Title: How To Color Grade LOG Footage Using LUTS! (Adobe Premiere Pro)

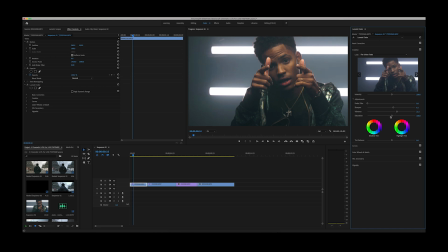All I would do is bring the sharpness up a little bit, maybe the vibrance. Maybe the saturation down a little bit. Those purples are still booming a little bit. Bring that green over, bring the warmness up a little bit, warmer up the temperature, 6.9. We can even punch it, the contrast a little more, bring the blacks down a little bit more, make them a little darker.
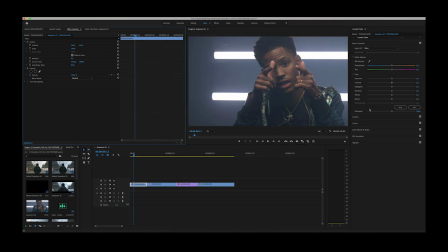That looks good. All right, let's take off the Lumetri color and let's add on, let's do the black and white,
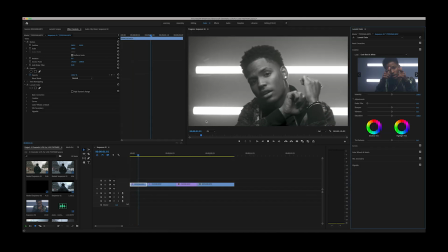the cool black and white. really cool vibe right there, actually.
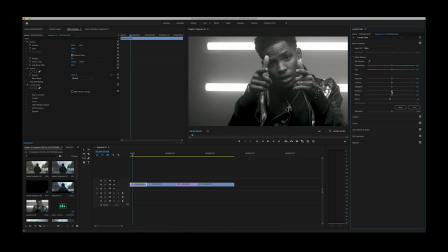And it's a little faded look, so we can even drop in, bring those blacks down, bring the mids down, boost the contrast a tad bit, bump those highlights up, maybe bring the whites down a little bit. That looks pretty good right there.
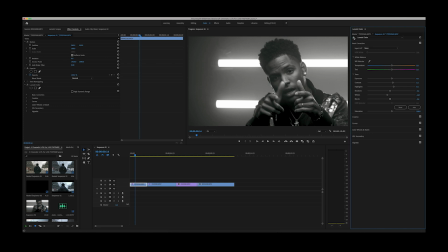That's actually super dope. Toggle it on and off. You can see the difference what that LUT did. It looks good.
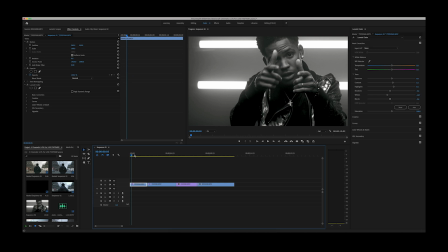You still got some details in the darks. I actually crushed it a little bit harder so it would look a little more crushed.
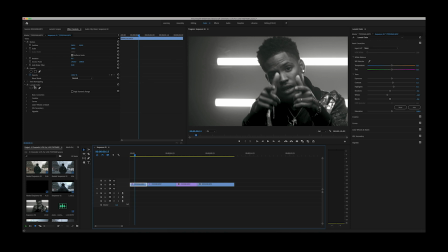I kind of like that look personally, but if you want to keep all the details and not crush your blacks, then you can bring in that LUT like that, and where your blacks crush at.
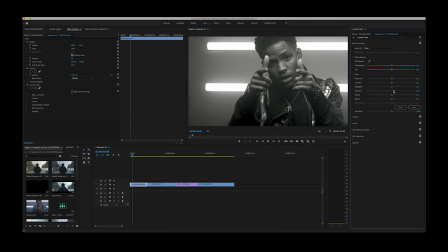Actually, you have a lot of detail in there, and you can even bring up the shadows a little bit more to keep a lot of detail in that shot. It still looks pretty flat, but that's because on the LUT, I didn't go too intense.
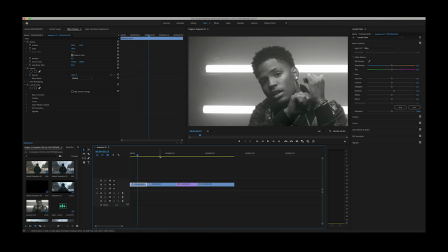I wanted to keep like a lot of detail in shots. But yeah, it looks cool. So let's move on to the Canon footage.
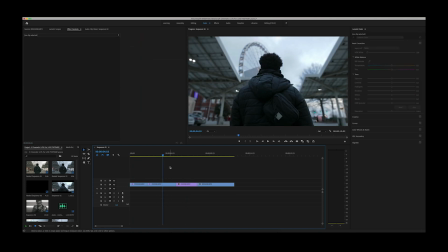This was shot on CineStyle. This is a flat picture profile, so it's not log. So it has more contrast than actual log, and these will affect this clip a little bit more intense. So let's drop on the warm blues. Let's go back, because these clips were actually shot a lot cooler than they were supposed to be. They're not the actual perfect temperature.
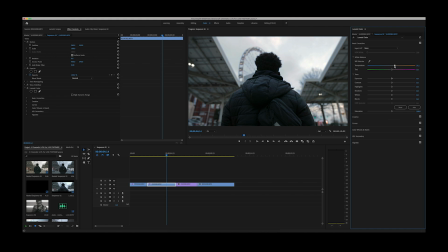So let's take that Lumetri off, go to basic corrections, and let's add a little warmth into these shots to make them around the right temperature that they should be.
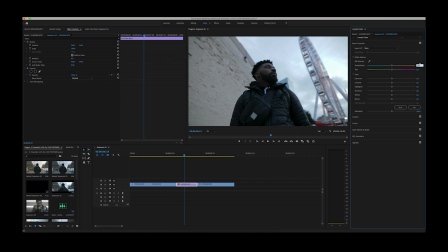So let's do 22%, and then go to this one, 22. I think that looks like a regular shot.
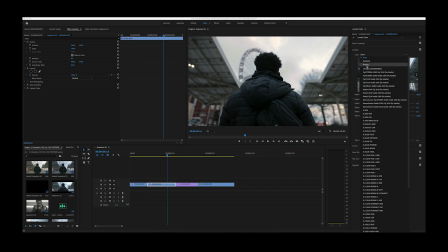That's how the white balance should have been exposed for. So now let's add on that LUT over that corrected white balance.
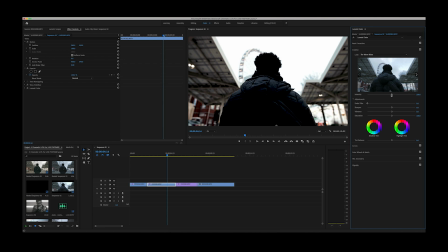And boom, as you can see, it's really, really intense because this wasn't shot in log, and these LUTs were actually made on log footage. So what you would wanna do is bring the intensity of this LUT down to zero and start from zero going up until about where you see the detail still in there.
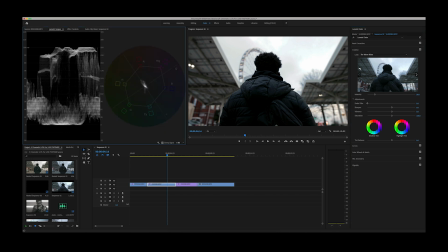So if we go over to these Lumetri scopes, you can see the blacks are pushed and the whites are pushed already using this. So if we bring it down to zero, you see it comes up off of the lines. The top here represents the highlights. The bottom represents the blacks.
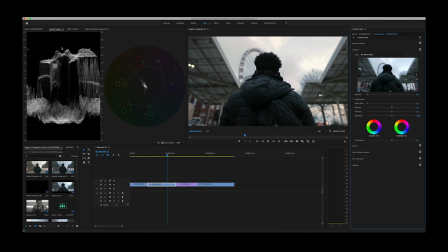And what you really want to do is once it gets to this line, it means it's crushing or it's overexposing if you're talking about highlights. So you can dial up your LUT until about where it looks like it's crushing right there. So as you can see, the different effect that it's added onto it looks pretty good.
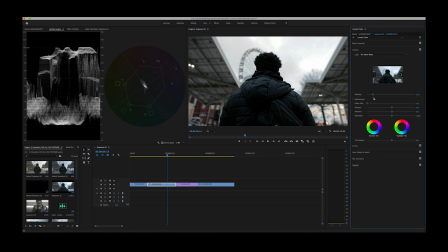And even still, I like to crush my stuff, so I would push it a little bit further, come over here to the shadows, bring up the shadows a little bit, and I'd probably make it a little bit more warm. Now, if you see the difference there, looks pretty good. That looks good.
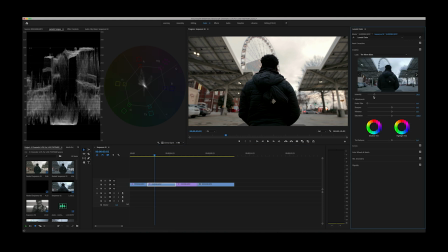So the idea is to not just drop a LUT on your footage and crush it, because this is what it would look like. And as you can see, your blacks are totally gone. Your whites are totally gone. Just doesn't look good. So let's undo that. We got it at about 29. Let's drop it at 25. You can still see some highlights here in your blacks.
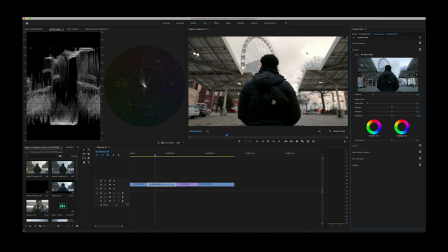You can still see some detail in your sky right here where the cloud is. It looks pretty good. Toggle on and off. So let's go to this clip again, go to effects controls, and let's take off this Lumetri color, start from scratch.
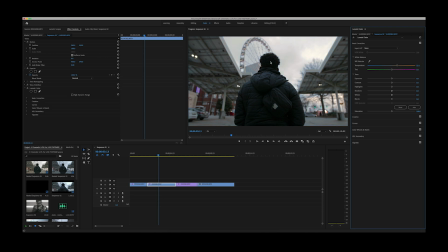Again, let's add on 22 to bring that white balance to the proper look, and then let's go to creative and bring in a different LUT. Let's do cool greens. So now it gives us a cooler greenish tint, and as you can see, it's crushed pretty hard.
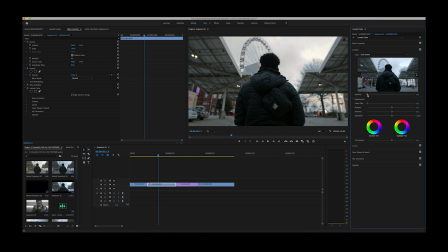So let's bring down the intensity of it to zero, open up Lumetri scopes.
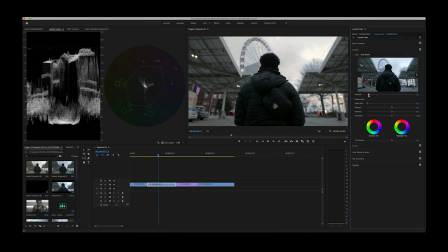It looks pretty close to being crushed already, so let's dial it up a little bit till we think it looks good. The Lumetri scopes is pushing really hard on the black and white at this point, but it looks good. So we can come here, we can bring up our shadows a little bit just to give us a little more detail. Bring our highlights down.
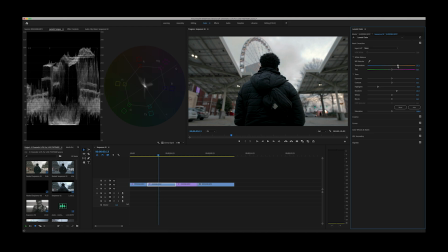If you really want to see those clouds up there, you can bring your highlights down. Let's warm it up a little bit more and bring some more green in. Let's push this LUT a little bit harder. And let's bring those shadows up a little bit more so you can see a little detail here.
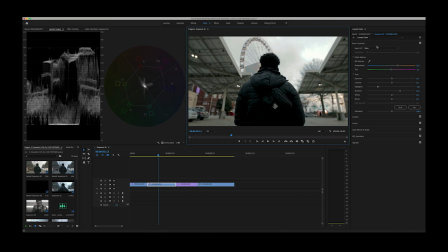Down there, you can see the wrinkles in the jacket. So let's toggle it on and off. I think that looks cool. That's definitely cool. And if we wanna, let's go to effects control.
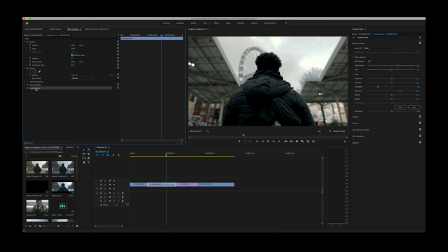Let's copy this LUT and that warmth correction on the white balance, Command C. Let's come over here to this clip.
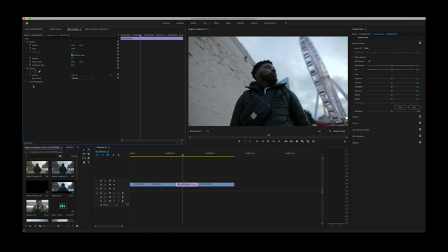Let's take this warmth off because I've got it already copy and pasted from the other clip, and let's paste this on here.
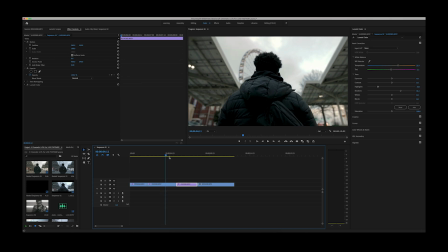So now this is the same grade that we did on this other clip. This is around the same time, just a different angle.
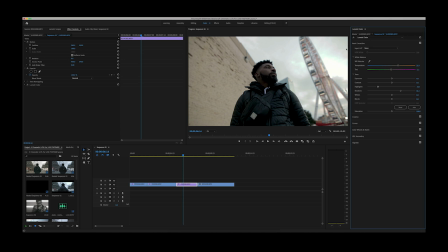And as you can see, if you toggle it on and off, it looks really good. It looks really cool. Even in this one, it looks a little too warm, so let's bring down the warmth. I think that we could even, let's go to Lumetri scopes.
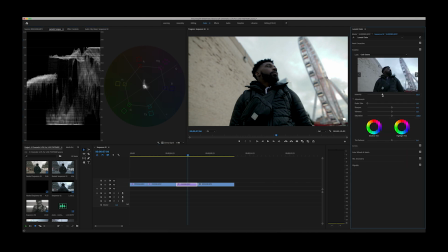We could probably push this a little bit more on this clip. pushed it a little bit. Let's bring down the highlights a little bit more. Bring down the whites a little bit. Now let's leave the blacks where they're at. You can even play with your contrast to see your details and where it's at.
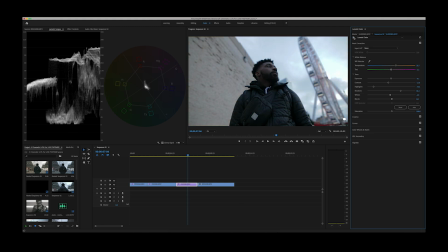Bring your exposure down a little bit. I think that looks really cool. So that's basically all it is to it with when you're color grading with LUTs is figuring out the intensity of the LUT. You don't want to just drop it on and leave it there. You want to kind of play with it, move it up, move it down, try to find that sweet spot where you can still catch some details,
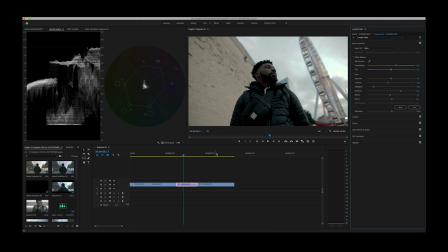but you still get an intense look from that LUT and make sure it looks good. Let's go to our last clip, which is shot on C-Log.
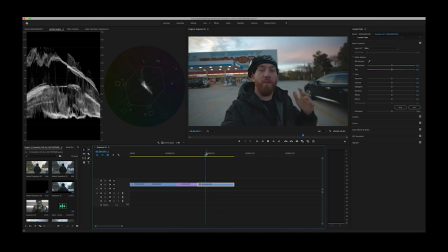This is me on my Colorado road trip, which is coming soon, but this is shot in C-Log flat picture profile. And as you can see over here, the blacks are high. The whites aren't all the way pushing. A little bit up here in the corner, the whites are kind of blown a little bit there, but the sky, it looks really good.
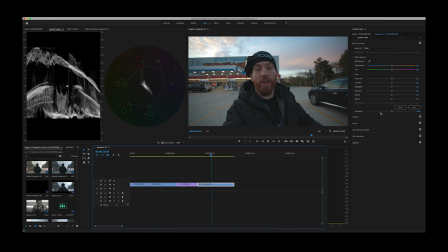You can see the clouds, the colors, the blues, everything. So let's highlight this. Let's go to creative, the look, browse.
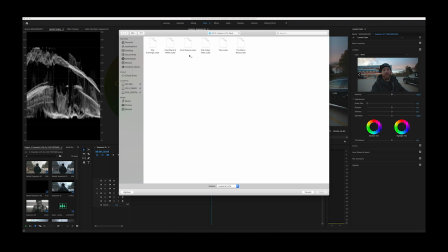Let's bring in a LUT. Let's do, let's drop in the warm blues.
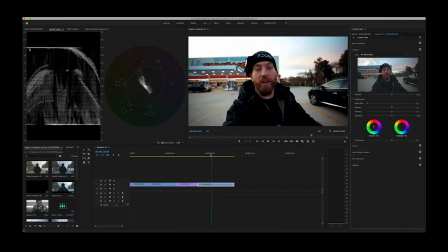As you can see, it kind of pushes pretty intense. If you look over here on Lumetri scopes, the highlights are blown, the blacks are crushed.
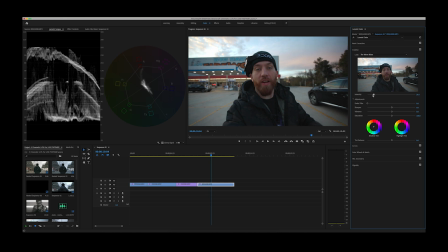So let's bring down the intensity down to zero and let's start from scratch and let's drag it up until we see these blacks start to hit that line and these highlights are already hitting here. But what I'm mostly worried about is the highlights over here in this section. These highlights are already pretty blown.
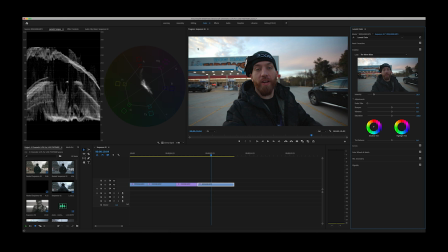So as I add this LUT onto it and make it more intense, those are going to blow out, which is fine as long as this here and my blacks have detail. So let's push it a little bit more. I think about like right here looks really good.
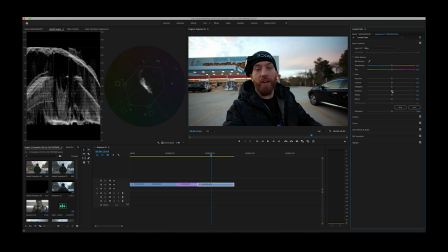Toggle it on and off, you see what's going on, and we can come back to our basic corrections and bring up the shadows a little bit, and then we can come back over here and bring in the more intensity of the LUT. Now if you look over here, the blacks are starting to hit the line, the whites are starting to hit the line over here.
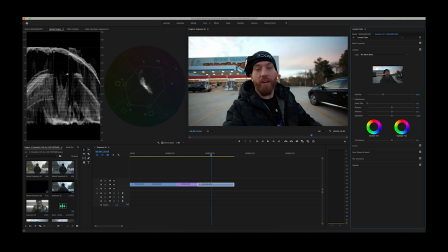You still got some detail in the sky and you're getting the effect of this LUT, the colors of this LUT in here. And I honestly think the blues are a little too blue, so I would warm it up a little bit personally. After all, this LUT is called the warm blues. So we got the blues, you kind of got your blues here and the blacks, and the black on the truck, the blacks in the jacket, on the car.
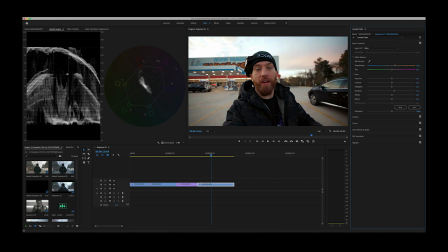You can see the blues a little bit, but you want your everything else kind of be warm because the warm blues. I kind of like that.
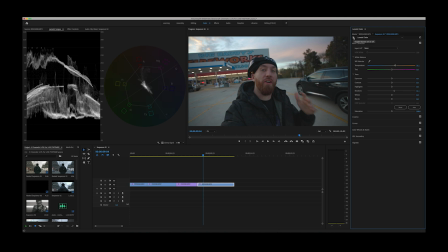So if you look at that from flat C-Log to applying the LUT and tweaking it, that looks pretty good.
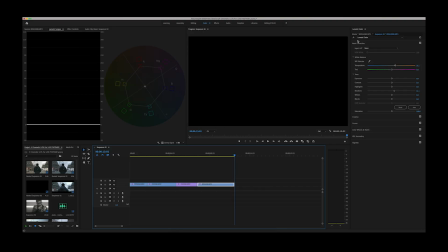This looks good. Detail looks good, but I think that looks good. Let's try one more.